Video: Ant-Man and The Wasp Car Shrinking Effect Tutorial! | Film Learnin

Today on Film Learnin, we're doing this.
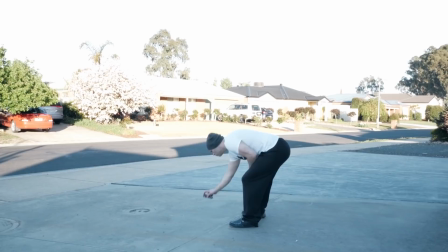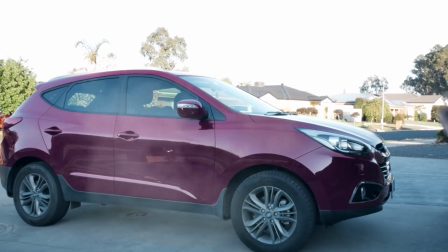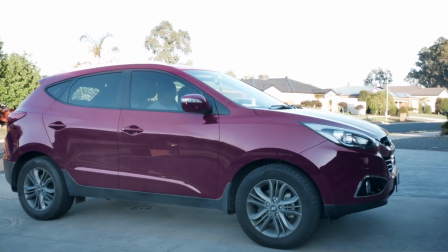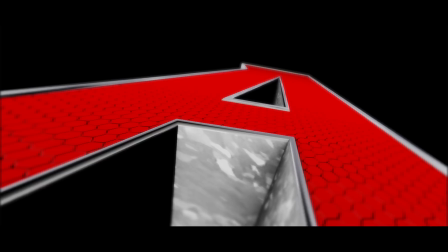Hey guys, welcome to Film Learnin, the show dedicated to learn you some filmmaking and learn you good. And today we take on a tiny effect. It's just a small episode. Puns. My God. Thank you, Lawrence. I deserve that. So no doubt you saw my car shrinking effect teaser, so you know what we're doing. We're doing a car shrinking effect today from Ant-Man and the Wasp. Specifically, I'm going to be using this car, which is a 1/35th scale model of my wife's car that I found on eBay. Now guys, one thing I will say from the outset, if you can't find a reference model like this of the car that you plan to shrink, you can also use a 3D model, or you can just use footage of the car itself. So you're not limited in any way if you can't find a little reference model. Okay? Now guys, in order to complete this effect, you need to grab a few things when you're shooting.
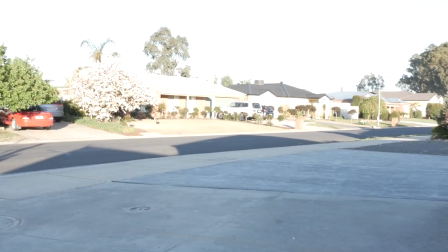1:28 One, you need a completely clean plate with nothing in it. Two, you need to get a shot of your big car parked in the shot. And three, you need to get that big car out of the shot, and if you're using a reference model like my little one right there, you need to place it in a central location where your big car was parked so it looks like it shrinks down naturally. But if you're using a 3D model or you're just using footage of the car, you're all good to go. Now guys, one pro tip I will mention when it comes to shooting this from someone who made that mistake, shoot at a time of day where the sun is at a point in the sky where it's not going to change a lot. Specifically, an overcast day where there's no clouds and there's a minimal amount of shadows about would be perfect. I shot mine at 6 o'clock in the morning when the sun was coming up, and over the shooting time of about 20 minutes,
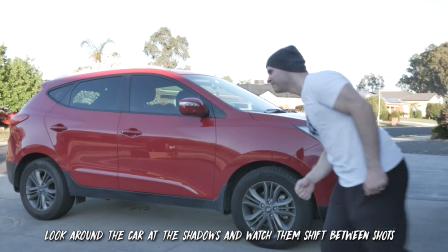2:16 the shadows changed dramatically and I had a hell of a time trying to match them and fix them all up using masks in After Effects.
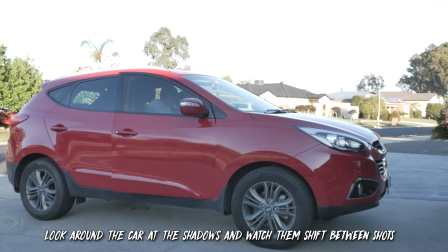2:24 So don't make my mistake, guys. Shoot on either an overcast day where the shadows are minimized, or shoot at a time of day where the shadows aren't going to move much at all. This is good advice, guys. You can thank me later. Now, one more little tip, guys. You may have noticed that when the car goes from small to big, that it wobbles a little bit.
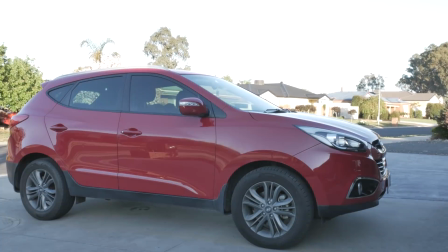2:41 And that's as simple as me just hitting record on the camera, heading around the back of the car where I wasn't seen in the shot, and just pushing the car slightly to give it a bit of natural wobble. It might seem like a little thing, but it really helps sell the idea that the car is going shrunk. So you got all that, guys? We need a clean plate. We need a shot of the big car, we need a shot of the little car if you are using one, and you need to shoot at a time of day where either the shadows are not going to move, or shoot when it's overcast and the shadows are minimized. If you've got all that, let's get to work, shall we?
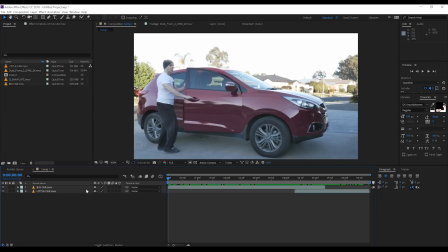3:10 Okay guys, here we are in After Effects, and as always, my shot is set up in a comp and ready to go. Now, since I called this the car shrinking effect,
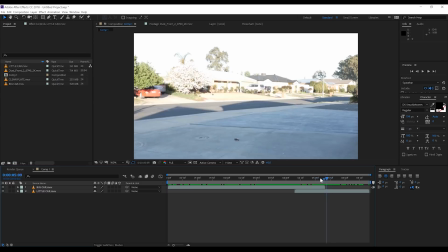3:17 today we're going to be focusing on the shot after I get into the car, since, you know, I'm actually shrinking there.
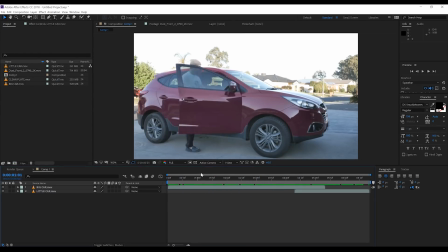3:23 So we'll probably take a quick look at the other growing effect later, but the main focus of this episode is going to be this one right here. So you can see we have two shots in the comp. We've got our big car shot, and under that we've got our shot of our tiny model car. Now whether you do this shot or not, totally up to you, gang.
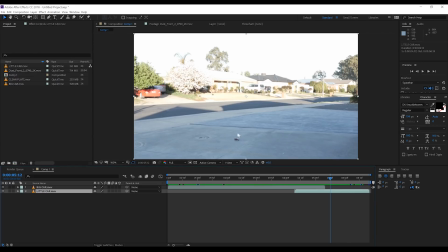3:42 You can also add in a 3D model of your car, or just use the footage of your actual car that you've masked out. We've also got our clean plate up here in the project menu, but let's get started.
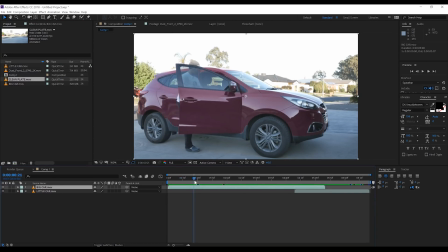3:53 Our first step is to find the point on the timeline where you want the car to shrink. About here is good for me. From there, we're going to split the clip by hitting Ctrl+Shift+D, and this will give us a little slice of big car footage to work with.